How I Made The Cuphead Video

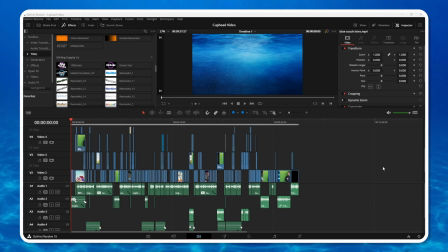[0:00]
One of my goals with this video was to make something short and sweet. Looking at this timeline, it looks like I failed that goal.
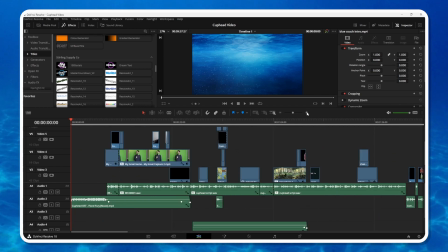[0:07]
Howdy guys, I'm Aiden of Blue Couch Productions, and welcome to a brand new series on the Aiden Archive channel where I break down my most recent video.
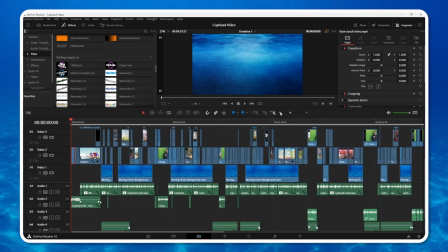[0:16]
Usually, when I'm done editing, I just throw away all the footage.
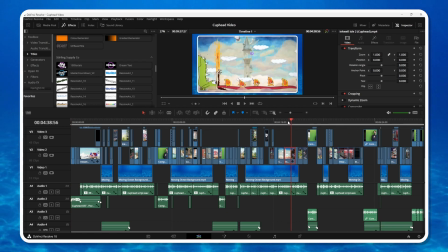[0:21]
I'll keep a backup of the video, but all the timeline and the gameplay stuff, I just don't need it anymore, and it takes up a lot of space, so I get rid of it.
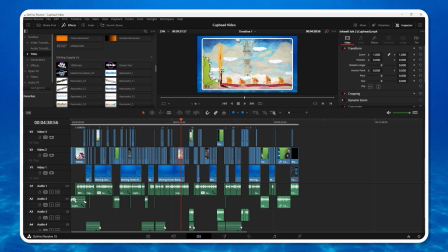[0:27]
But I figured, hey, why not record sort of a breakdown where I go over all the
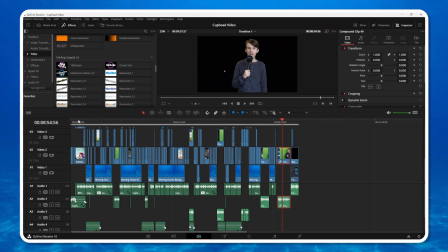[0:34]
key moments of the video and hopefully inspire some people to try out video editing because it can be very fun.
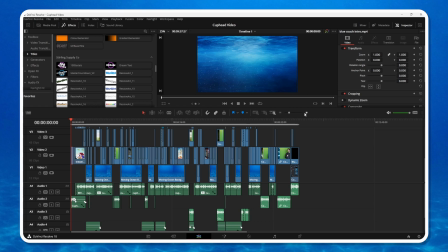[0:42]
It can also be very frustrating where I spent a lot of time on shit that I wish I knew how to do a lot sooner.
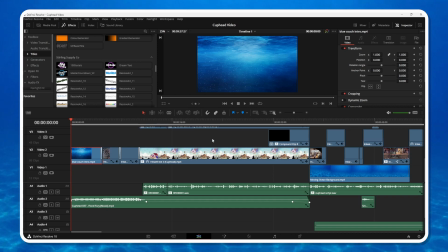[0:49]
So hopefully it'll be helpful too. But without any further ado, let's just go ahead and hop into it.
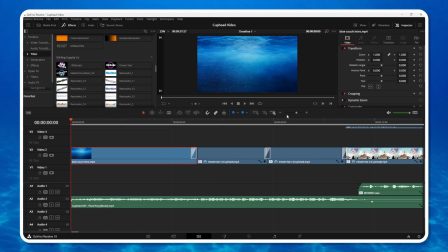[0:55]
This video might be a little long. I'm sorry. It's not going to be like edited or scripted or anything. We're just going how I see fit, what I decide to include, not to include, all that fun stuff. So yeah, let's go ahead and hop into it.
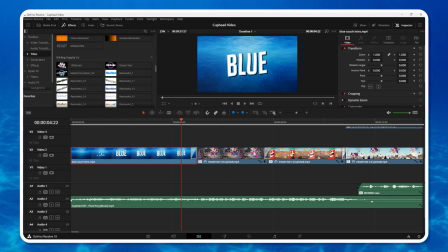[1:07]
We start first with the new and improved Blue Couch intro, which is only new and improved in that I changed out the logo. You'll notice on like some of the very early Blue Couch Productions videos that had this similar style intro, the text is different.
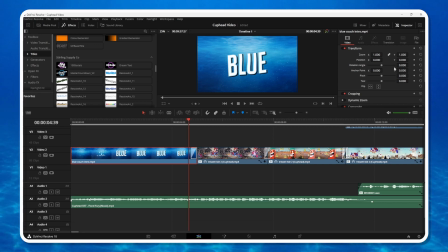[1:22]
I had to remake it because I lost the original one. Much more happy with this one. But basically what we have here is a little transition called an oval iris. And the reason it works is because it's feathered. So you can see it's a little blurry around the edges.
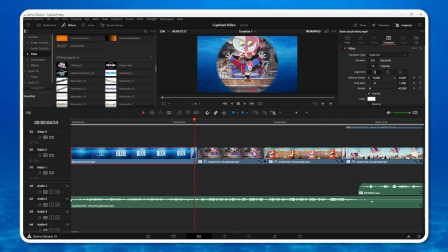[1:38]
That just makes it look a little nicer. I got that from MKBHD back in the day. Like every intro he did had an oval iris going into the footage that was around 15 frames long. If you're ever wondering, Aiden, how long should my video transitions be? 15 frames, like 9 out of 10 times.
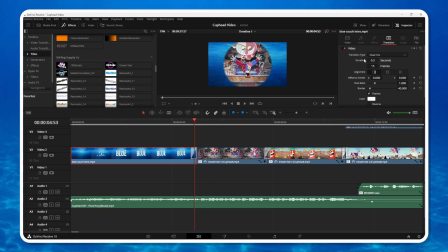[1:57]
Anything lower moves too quick, and most times anything longer is too long. The only exception is a couple of transitions will look slightly better at 30 frames,
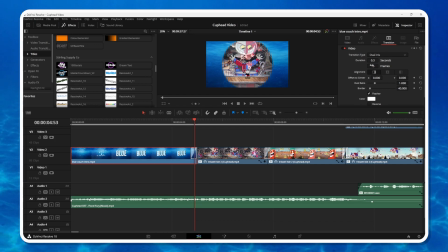[2:10]
depending, like the more involved ones. But for simple ones like irises or edge wipes or whatever, 15 frames. If you find that you need just a bit more time, go 30. But other than that, leave it alone. And if you can, like, try to include any sort of feathering just to sort of make it look a little bit cleaner.
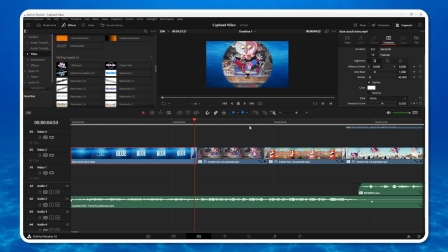[2:28]
That's always something I try to do. Anyway, what we have here essentially is a bunch of Cuphead gameplay clips that are matched to the music.
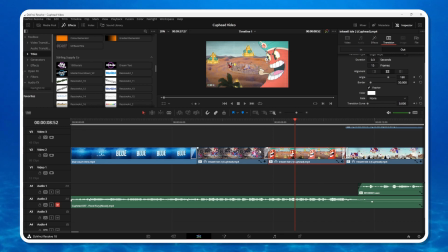[2:40]
The track I have here is Floral Fury, which is used in the Cadney Carnation boss fight, and it kind of creates a problem later on, but we'll talk about that later.
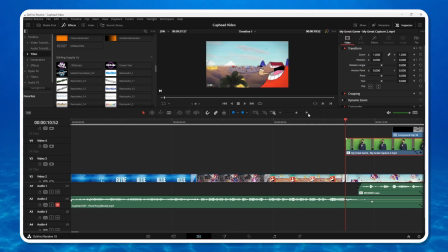[2:49]
And then what we have here is me showing up on screen,
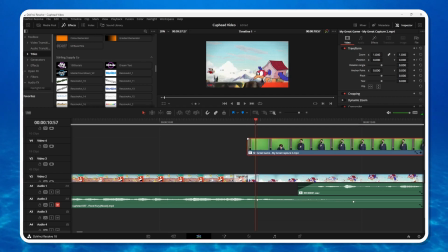[2:54]
and I tried to match it to the edge wipe, so you can see as the line goes down, I sort of pop up, and then the audio mutes a little bit as I start talking, so it kind of works out in that sort of way.
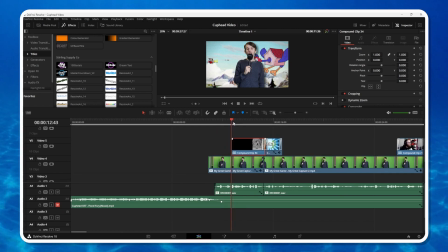[3:09]
This right here was Zach's idea. I'm talking about Fleischer era animation and run and gun platforming, and Zach wanted some visuals to it. So we have just a bit of keyframing for Betty Boop, then some run and gun gameplay of Contra,
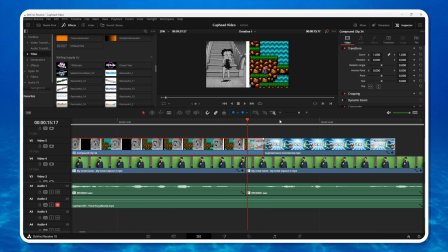[3:24]
and then a transition that I've really been liking a lot is this Mr. Alex Tech Ultimate Spin. This is free, by the way. Just search up Mr. Alex Tech and you can find this transition. But it's really good at combining things. So you have two images here, but then it kind of swirls.
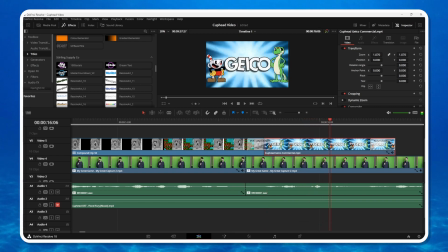[3:43]
And I have it turn into this Geico Cuphead image. I did not make this, by the way.
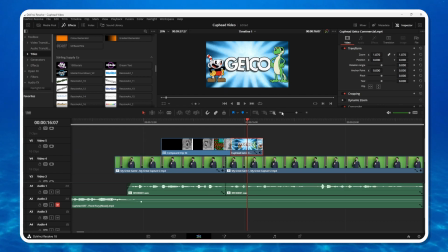[3:51]
This is a real commercial. Geico did one in Portal and Cuphead for some reason, and they're very bizarre and very funny.
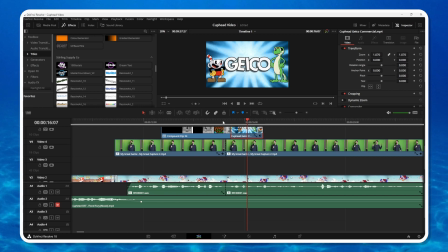[3:59]
So yeah, I just thought I'd throw a little shout out in there. It's also a fun little thing where it's like, what do you get when you combine Fleischer animation and run and gun?
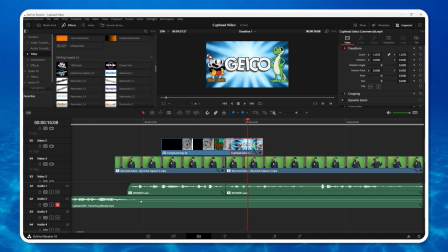[4:08]
Car insurance.
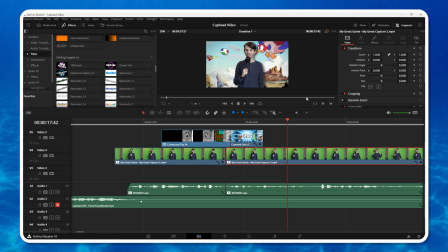[4:10] Haha, bazinga.
Okay, let's talk a little bit briefly about how the on-camera stuff worked. So this is a green screen, obviously.
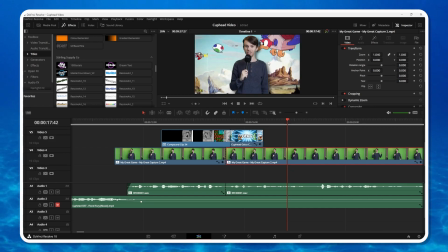[4:19]
And the tough part about doing green screen footage is creating depth, making you stand out a bit from the background. So there was a couple of ways I did this. We'll start with me first. 3D keyer is sort of DaVinci Resolve's chroma keyer.
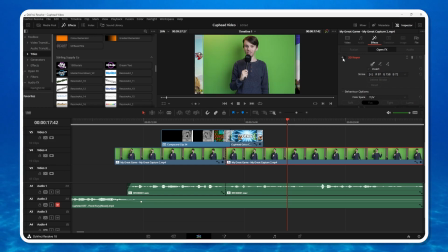[4:33]
You kind of draw a line on all the green parts. In fact, if we turn that off, this is sort of what it looked like in real life. There's my little Elgato green screen. You want to try to have it evenly lit. You can see there was a bit of a shadow here because I wasn't standing far enough from it, but I was able to hide it pretty well.
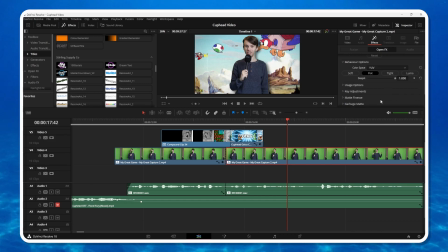[4:52]
Turning up D-spill usually helps a lot. And then what I did here, which I think makes way more of a difference,
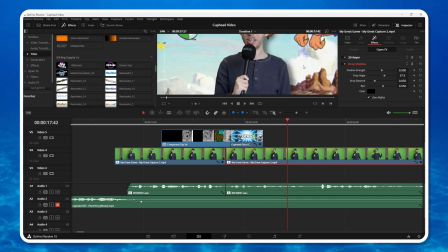[4:58]
is I added a drop shadow So if you zoom in, you see this little shadow right here on my shoulder. Kind of helps me stand out a little bit more from the background, which is nice.
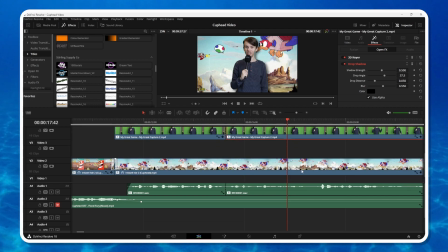[5:09]
And then the footage also has some effects on it.
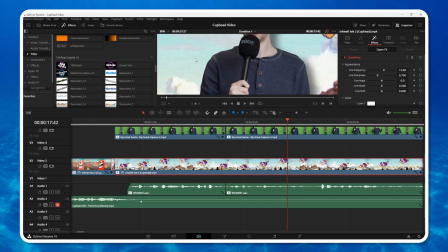[5:13]
I don't know if you noticed this, but you can see I added some scan lines all throughout the image.
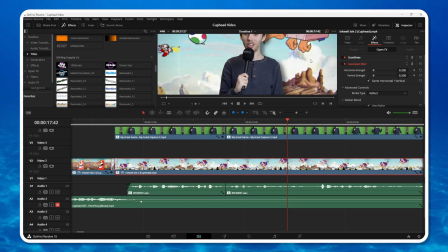[5:19]
And I also added a Gaussian blur so that it kind of replicates that old TV effect.
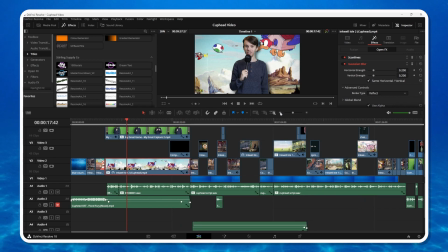[5:27]
And then the challenge for this video is anytime I'm on camera, you know, the gameplay has this Gaussian blur scan line.
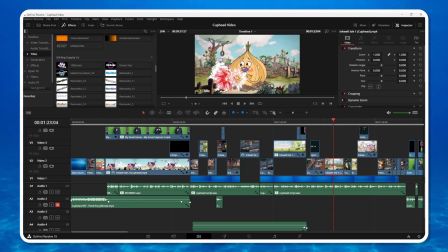[5:35]
But when I'm not on camera, there's no effects. There's no effects added to the gameplay here.
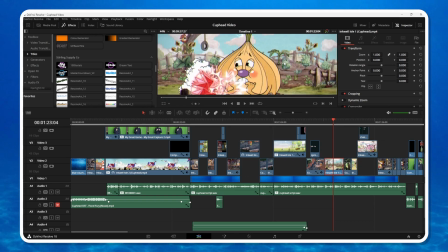[5:40]
There's no scan line. There's no blur. There's no nothing.
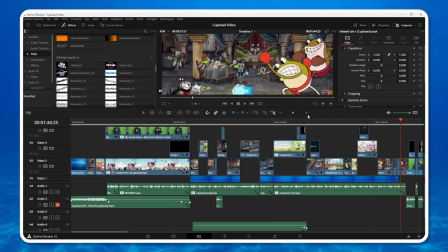[5:42]
So the entire video is full of these transitions where you'll have this clip,
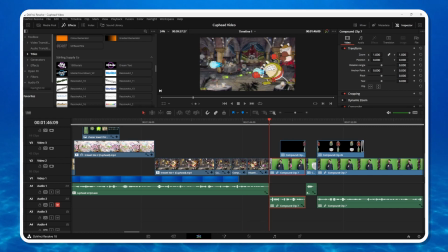[5:49]
for instance, of me fighting these frogs. And then you'll go forward, and then a little blur dissolve transition, and then bam.
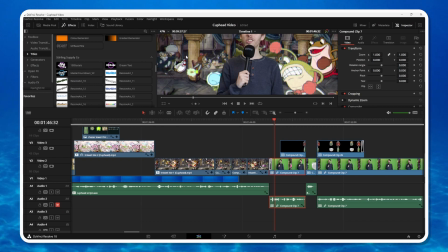[5:58]
It's the same clip, but now with the scan lines and the blur and the drop shadow and stuff.
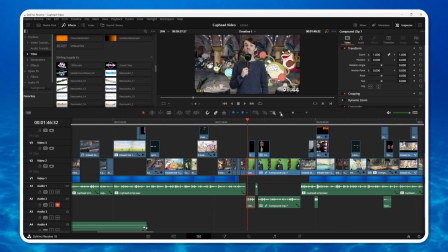[6:04]
So, yeah, just a simple little thing. Try to change up your transitions too.
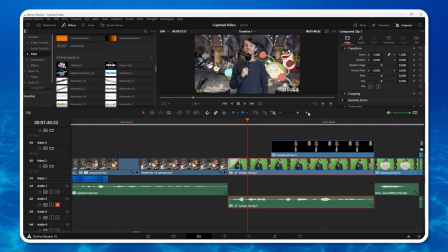[6:09]
A big trap I got into early on was using like the same 2 or 3.
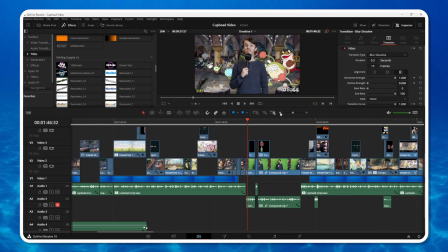[6:13]
But here we have blur dissolve, we have camera shake, we have glitch, edge wipes, oval irises.
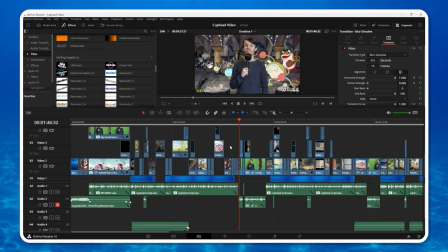[6:21]
They're throughout the entire video. So just keep that in mind. All right, let's move back to the beginning of the video.
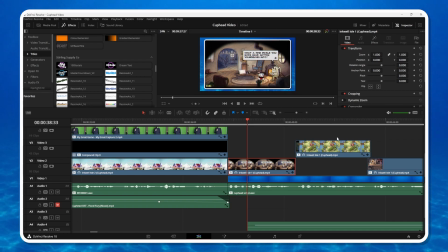[6:29]
So as far as all of these shots where it's like gameplay and border and stuff, it's sort of broken into 2 parts.
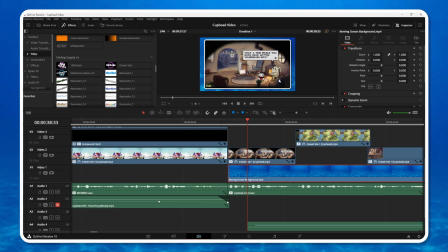[6:37]
We have this moving ocean background, and this is a still image that I zoomed in on. And when you zoom in on it, you can sort of move it around. So I sort of keyframed it where it starts in one corner of the screen, then moves up to another corner, and then moves back.
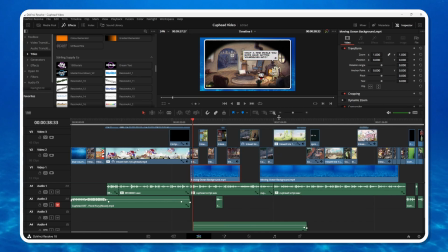[6:53]
So if you ever pay attention to the ocean background,
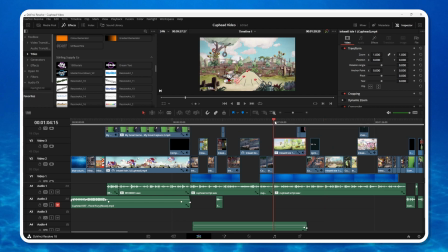[6:57]
you'll see all it does is it just sort of it just moves back and forth, up and down. And it kind of creates the illusion that it's a video, but it's not. It's just an image moving back and forth.
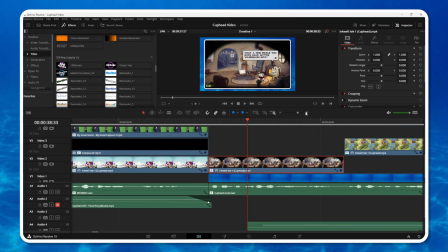[7:10]
And then the border effect, I had originally in some of the earlier videos handmade these, but I figured out there's an effect in DaVinci Resolve called video collage, where you can put things in little tiles like this.
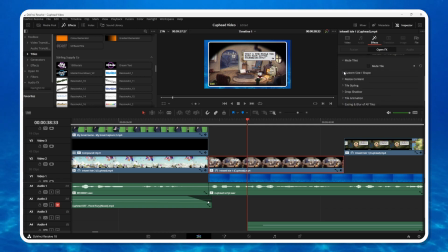[7:26]
So yeah, I'll show you the settings. We got one tile. This is the shape and rounding. And then all the animations that you see, whether it's moving, zooming in, all that sort of stuff, is usually in resize content here, and then keyframing.
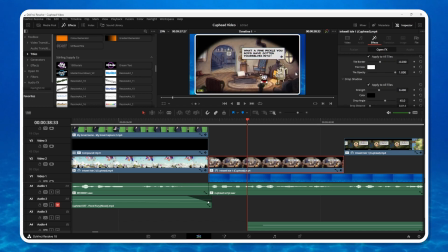[7:46]
Tile styling. And then there's like a little drop shadow right here, just around the edges. Again, helps it stand out from the background. And then you can even add some fly and shrinking and fades and all that sort of stuff.
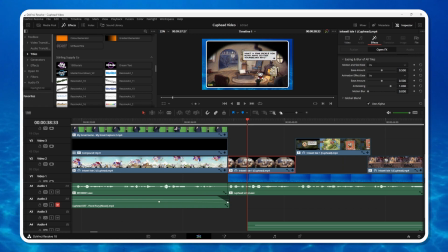[8:03]
So what I did essentially on the Pokemon video, and part of the reason it took so damn long, was I made a bunch of these little animations. Zoom in, zoom outs, moving left, moving right, up and down, whatever.